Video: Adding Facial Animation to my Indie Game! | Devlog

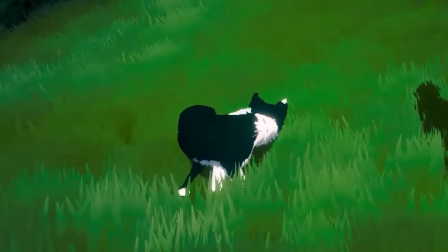0:00 So I've been making devlogs for three years now, and I've still never introduced you to the main character. No, no, not him.
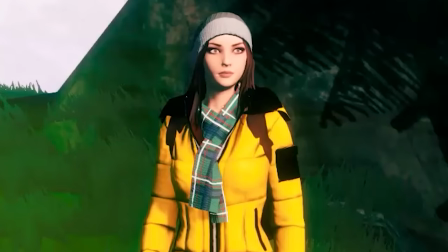0:05 Her. Because, well, she's always been pretty stiff. You play as the dog, but she's really the main character, and I've never even told you her name.
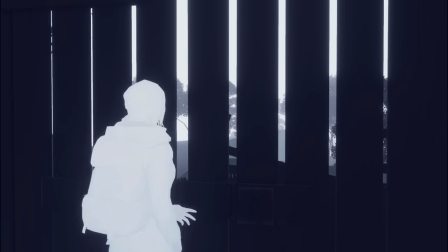0:12 I honestly just didn't have the skill to give her much personality, so I compensated by keeping her at a distance or off-screen entirely.
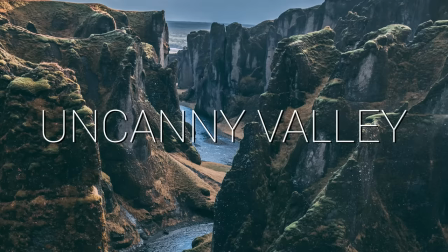0:18 She's been stuck in the uncanny valley. Not a good look for your main character.
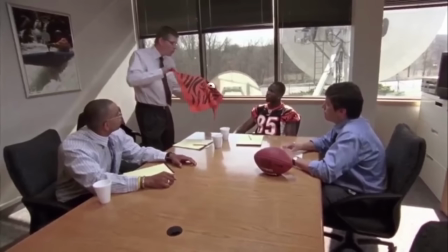0:22 Today, we finally fixed that, and afterwards I'll reveal her name and the meaning behind it, but first, let's understand what we're actually up against here. As characters move from stylized towards realism, we're able to increase our empathic response to them.
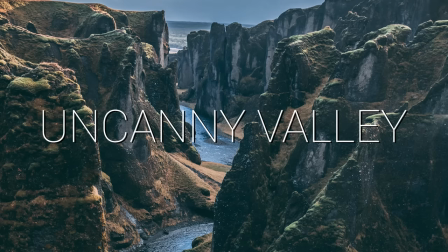0:32 But right before true realism, we find the uncanny valley, where we suddenly lose any and all empathy for the character.
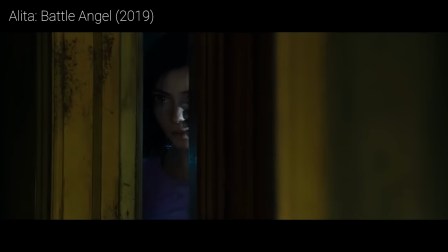0:38 And instead, we just find them creepy. Sorry about that. Some people are more susceptible to defect than others, which makes it tricky to recognize when you're actually falling into the valley.
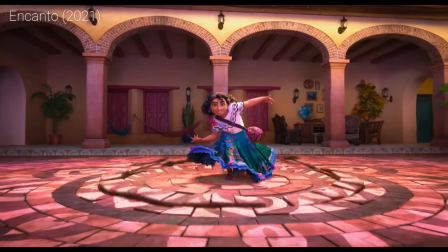0:46 Thankfully, kind players are always there to remind you. To avoid this, many movie and games studios create worlds with stylized movement, proportions, and textures.
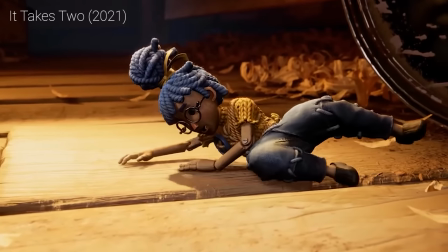0:53 Stylization just helps avoid the valley altogether.
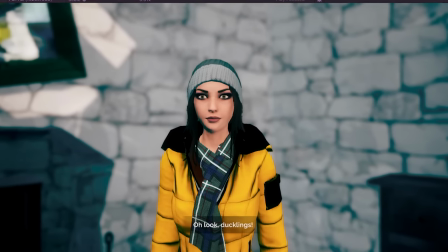0:56 My friend Joe has lent her voice to the character, which has started to shape some personality but without lip sync there's very little connection between the dialogue and the character and without facial animation
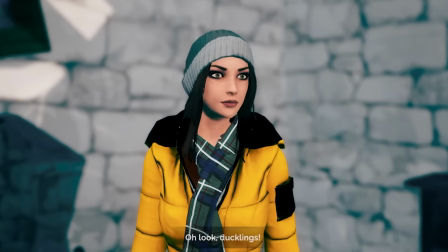1:04 there's virtually no emotion coming across the character just feels lifeless i've always dreamed of adding lip sync eye tracking
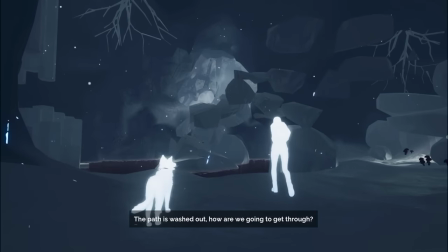1:12 and facial animation to really bring her to life it would do a lot for the character and i've been trying for three years but
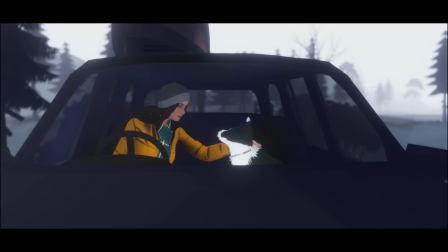1:18 every attempt just dug deeper into the uncanny valley because of this i do have to warn you that things are going to look worse for a while before they
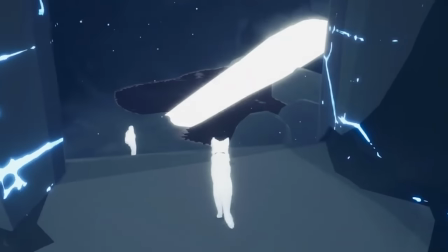1:24 look better honestly it's tempting to give up, just take the easy way out and say it's out of scope for an indie game, but I have some really close up and emotional moments in the game,
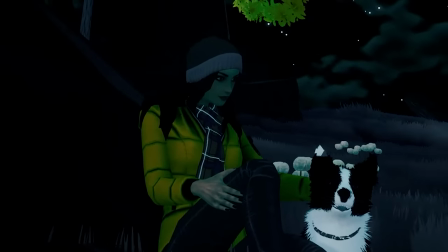1:32 so if I don't want them to fall flat, I really need players to connect with her. So it's time to solve this once and for all, but how do we avoid the value?
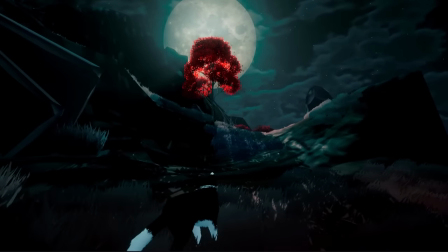1:38 The world of Feral North is stylized, which is helpful, but it's really only stylized in the sense of color and texture.
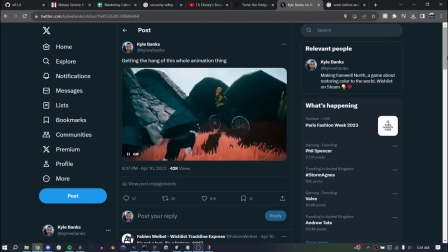1:43 The characters aren't stylized in the sense of shape or movement. We all know I'm a terrible animator, and facial animation is notoriously difficult, so just to set expectations,
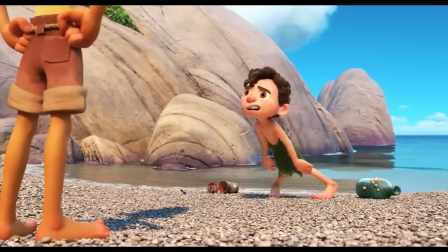1:52 there is no way I'm getting Pixar quality animation here it's just not going to happen so we're gonna use
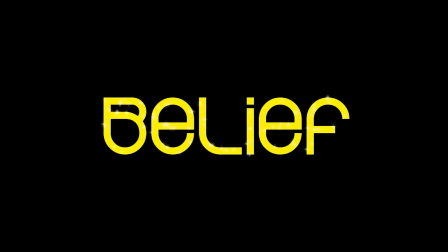1:57 the power of belief guys if we believe in ourselves then we can sorry no i meant
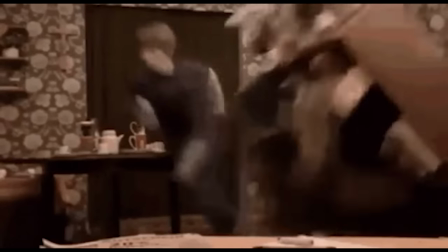2:02 tricks we're going to use a lot of tricks or that's the goal anyways i'm using this straight on static camera to test because it's really the
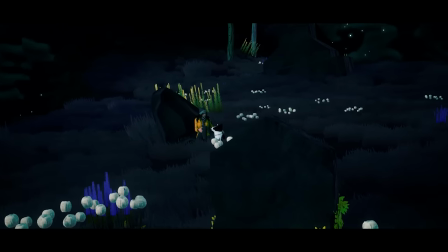2:08 most difficult possible shot but in game we'll have the camera in motion at an angle or a bit of a distance manipulate the lighting the environment anything
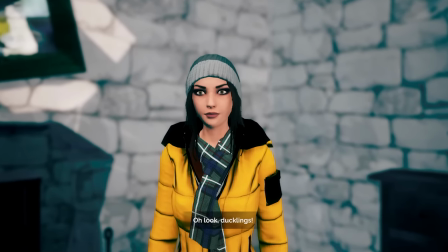2:15 to get the emotion without falling into the valley basically if we can get something that looks passable on this extreme shot it's going to look much better in-game.
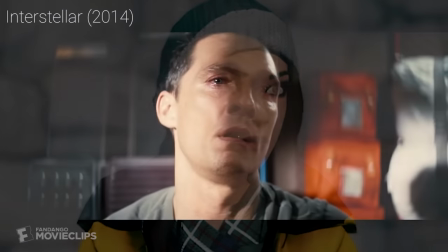2:24 First up, let's get a bit of movement going. A lot of emotion is conveyed through our eyes, so when they're not moving, the character immediately feels robotic.
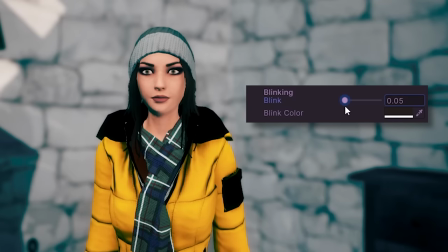2:29 My first pass at a blink animation was to just lerp the eyeshadow color down over the eye at random intervals in the eye shader, which, from a healthy distance, does give the effect of blinking.
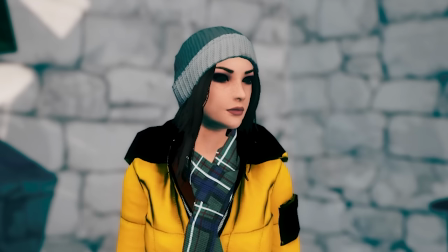2:38 Close up, it looks awful, though. Don't worry, we're going to come back and completely redo this properly when her face is rigged, but for now, this little change gives a starting point to improve on.
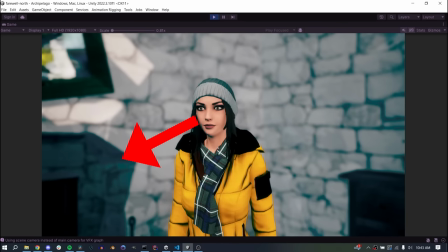2:46 But now the issue is that her eyes are always fixed straight ahead, which feels quite off-putting, like she's always staring.
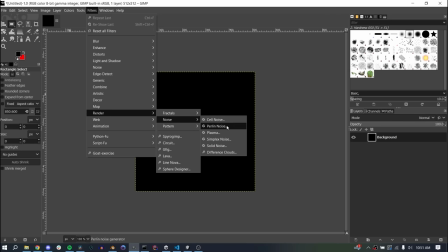2:51 If we offset the texture it gives the effect of looking around, so we just need a way to animate this. My first thought was to bake a long series of offsets into a texture that can be sampled from the shader to keep this all contained in there,
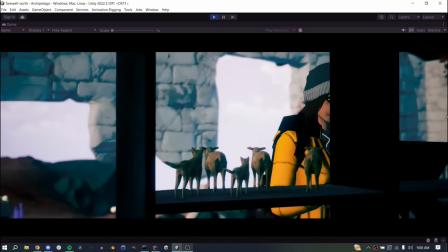3:00 but looking ahead, I know we'll need a way to control the movement dynamically so I can direct our eyes during close-up cutscenes.
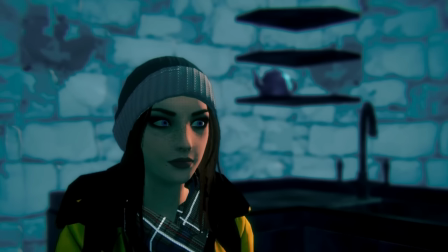3:06 So to start, I just infinitely loop, randomizing the offset, pausing for a random duration, and repeating.
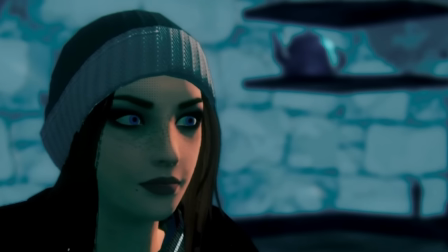3:11 Again, we'll dramatically improve on this soon. You may notice the offset's not the same in each eye, especially around the corners, giving the effect that they're looking in different directions.
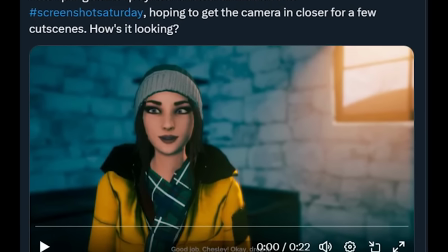3:19 Can you just imagine how embarrassing it would be to have proudly tweeted and shared this on Discord without even noticing, thankfully I would never lack such attention to detail.
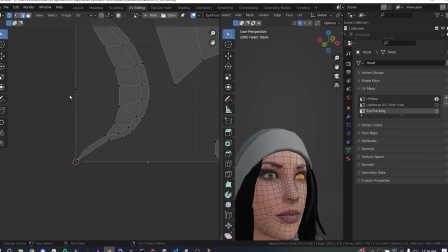3:26 Anyways, nothing that can't be solved with a special eye-tracking UV map with corrective offsets for each eye.
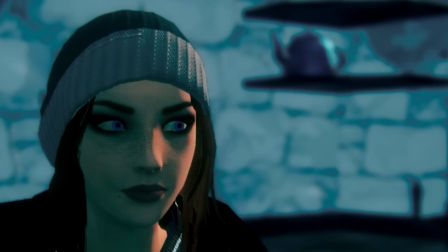3:31 So you have some very basic randomized eye movement, which is great for normal gameplay, but I need control over where she's looking for cutscenes.
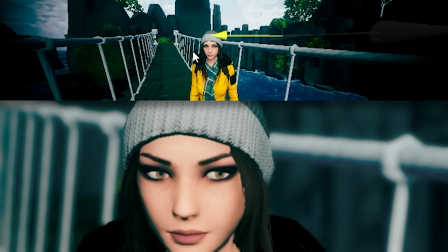3:37 I added a flag to pause randomizations and have her eyes follow an arbitrary transform anywhere in the scene, using the dot product of the direction to the transform against the head's forward vector.
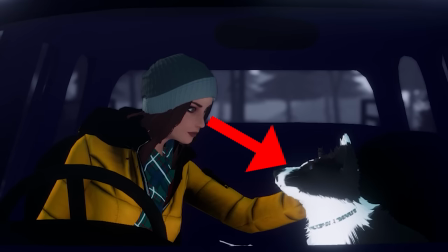3:46 In key moments like cutscenes, I can flip the switch and animate transform, to have her eyes look wherever they're needed, and we're starting to get a bit of a connection between her actions and the eye animation.
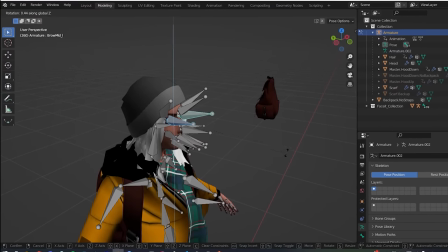3:54 I should mention you could do this through the animation keyframes using eyebones, Unity does support that, but she already has nearly a hundred animations and I am not going back to update those.
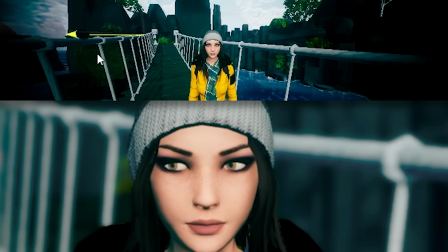4:02 Plus, this approach gives me a lot more flexibility for dynamic targets anyways.